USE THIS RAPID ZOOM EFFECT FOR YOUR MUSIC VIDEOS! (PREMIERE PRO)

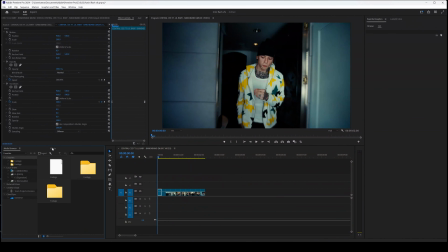245s
It doesn't even have to be this long. So the next thing that you want to do is you want to go to adjustment layer and you click OK.
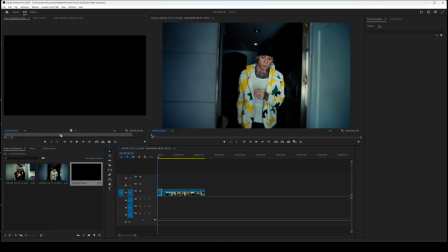252s
And basically just trim this down a little bit
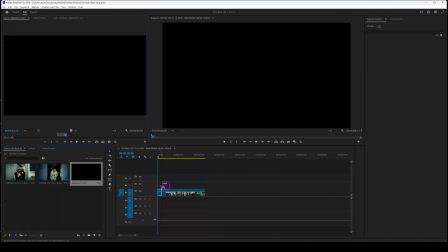255s
just so that you can use this adjustment layer as an effect to overlay in between each clip here.
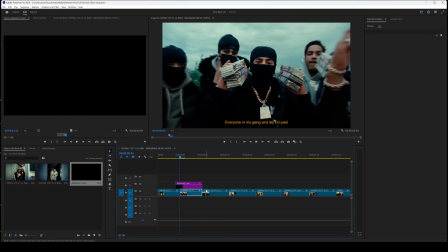262s
OK, so we're going to trim this down a little bit more. So that is around just under 1 frame. OK. So now what we're going to add to this adjustment layer is we're going to go to our effects panel and we're going to type in shake. Now these effects that I'm going to be using in this video are my presets that I've just recently made.
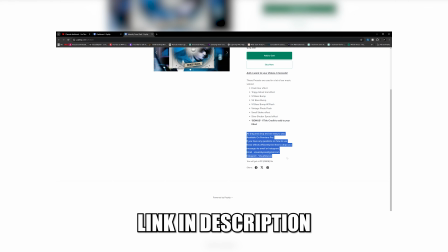278s
So guys, if you want to support the channel, click the link in the description and you can download these today and use them in your music videos.
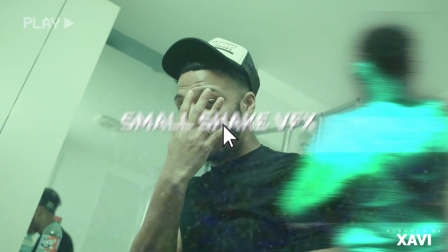285s
It's an intensity pack, so it's very nice and it gives a lot of touches to your music videos depending on the sort of look that you're trying to go for.
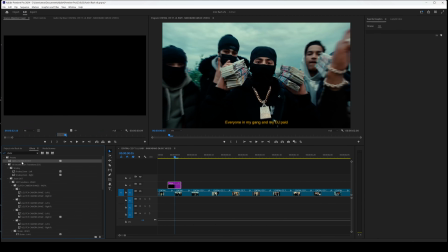292s
So for this first effect, we're going to add smooth shake. So we're just going to add this to our adjustment layer. So now, when we scroll through, we can kind of see the effect that we're getting.
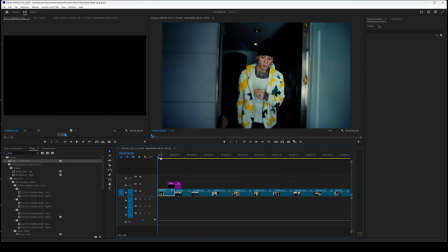303s
It's just like a nice small shake to maybe perhaps go with the beat of the song through each cut here.
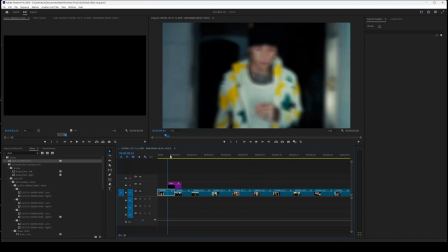309s
So it's very efficient for them high tempo songs that I've been talking about, or just a lot of energy in the song.
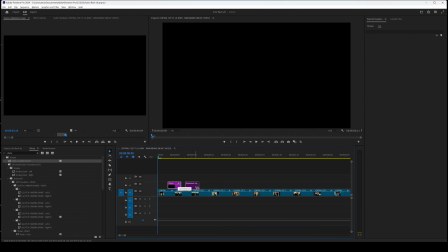314s
So we're just gonna duplicate all of this across each cut, just like so.
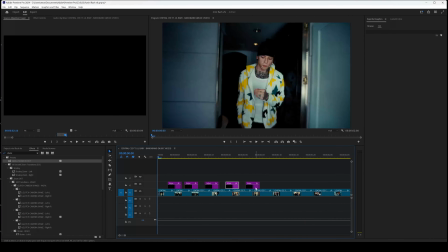320s
And I'm just holding Alt on the keyboard and dragging. So as you can see, we've got that now added to all of the clip.
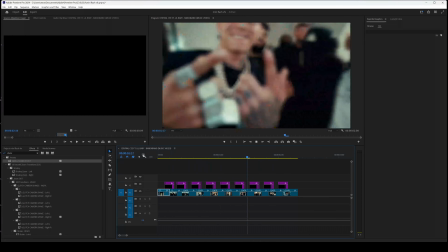327s
And if we just press play, you can see the effect that we're getting. Now you guys can tone this down, you can trim it down, you don't have to have it going for that long.
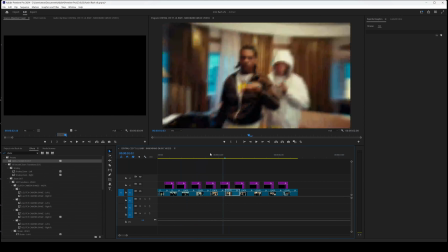334s
You can make the shake last a little bit shorter than that, you don't have to have it shaking for that long, but I'm just doing an example here for you guys.
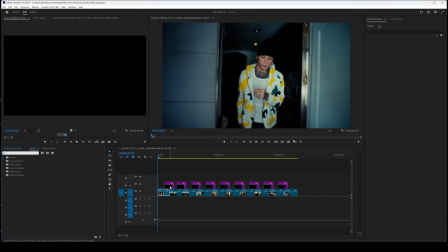341s
The next thing I want to do is I'm going to actually duplicate this adjustment layer on top.
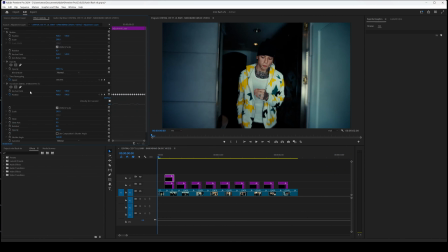346s
We're going to click on the second adjustment layer, go to effects controls, and we're going to delete the small shake. We're going to go back to effects here, and we're going to type in flash blur. Again, this is another effect from my preset pack. Feel free to get them today. Drag that onto your adjustment layer on top of this one.
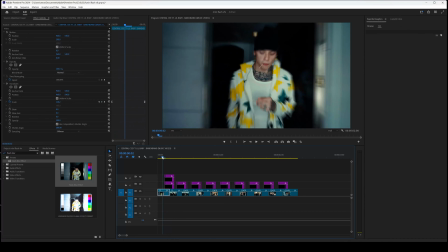366s
And now this is just gonna be a nice flash, but with a blur at the same time. And it kind of transitions from the first clip to the second clip.
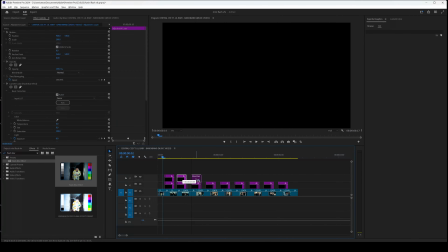373s
So again, you just wanna copy and paste this across of all the other effects on top of them.
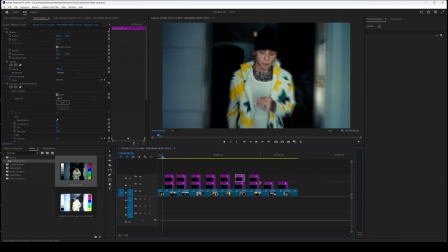379s
So that now we've got one effect with the flash and the other effect with the shape.
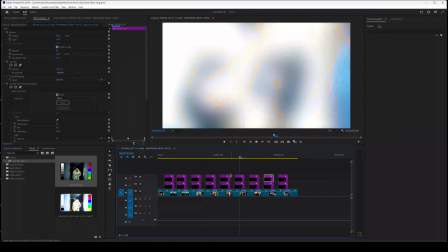386s
So now when we watch this back, that's the sort of effect we're getting.
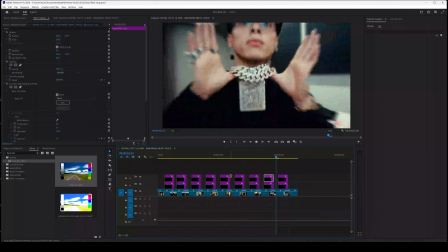390s
It just gives your video a nice touch and it makes it a lot more engaging.
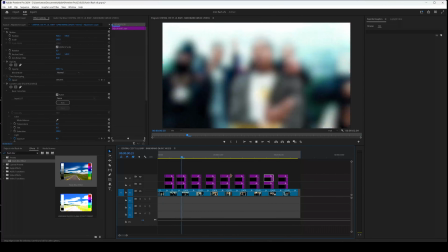395s
It gives it a lot of energy and it's just a nice transition for people that are looking for, you know, any sort of flashes, shakes.
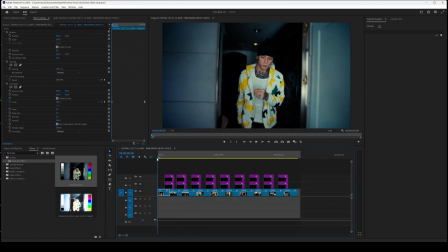403s
And when you're having a fast cut, you want to make things exciting and don't make it look so dull. These are the type of intensity effects that I would use. Again, guys, it's nothing too crazy.
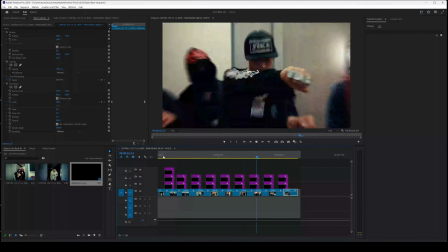413s
It just gives your music video that clean look.
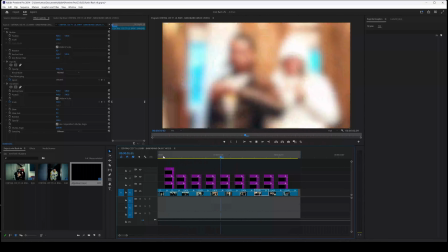416s
If you're looking for a lot of energy in your video, these sort of effects is gonna help it in throughout the video, in between performance shots, B-rolls, etc.
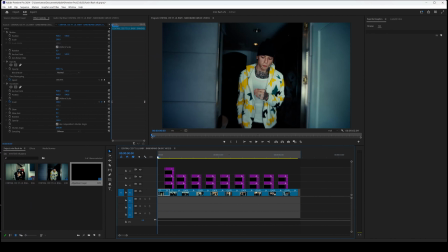424s
And of course, because it is your music video, you're going to be able to put it in your own style with any of the other presets that you may have yourself, or just effects that you do on your own. So feel free to do that. You can make your music videos look 10 times better with adding these sort of things into your video.
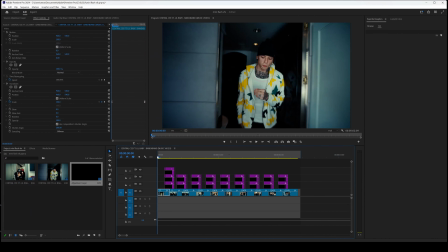441s
So that is it for today's video. I appreciate all the support on the channel and I'll catch you in the next video.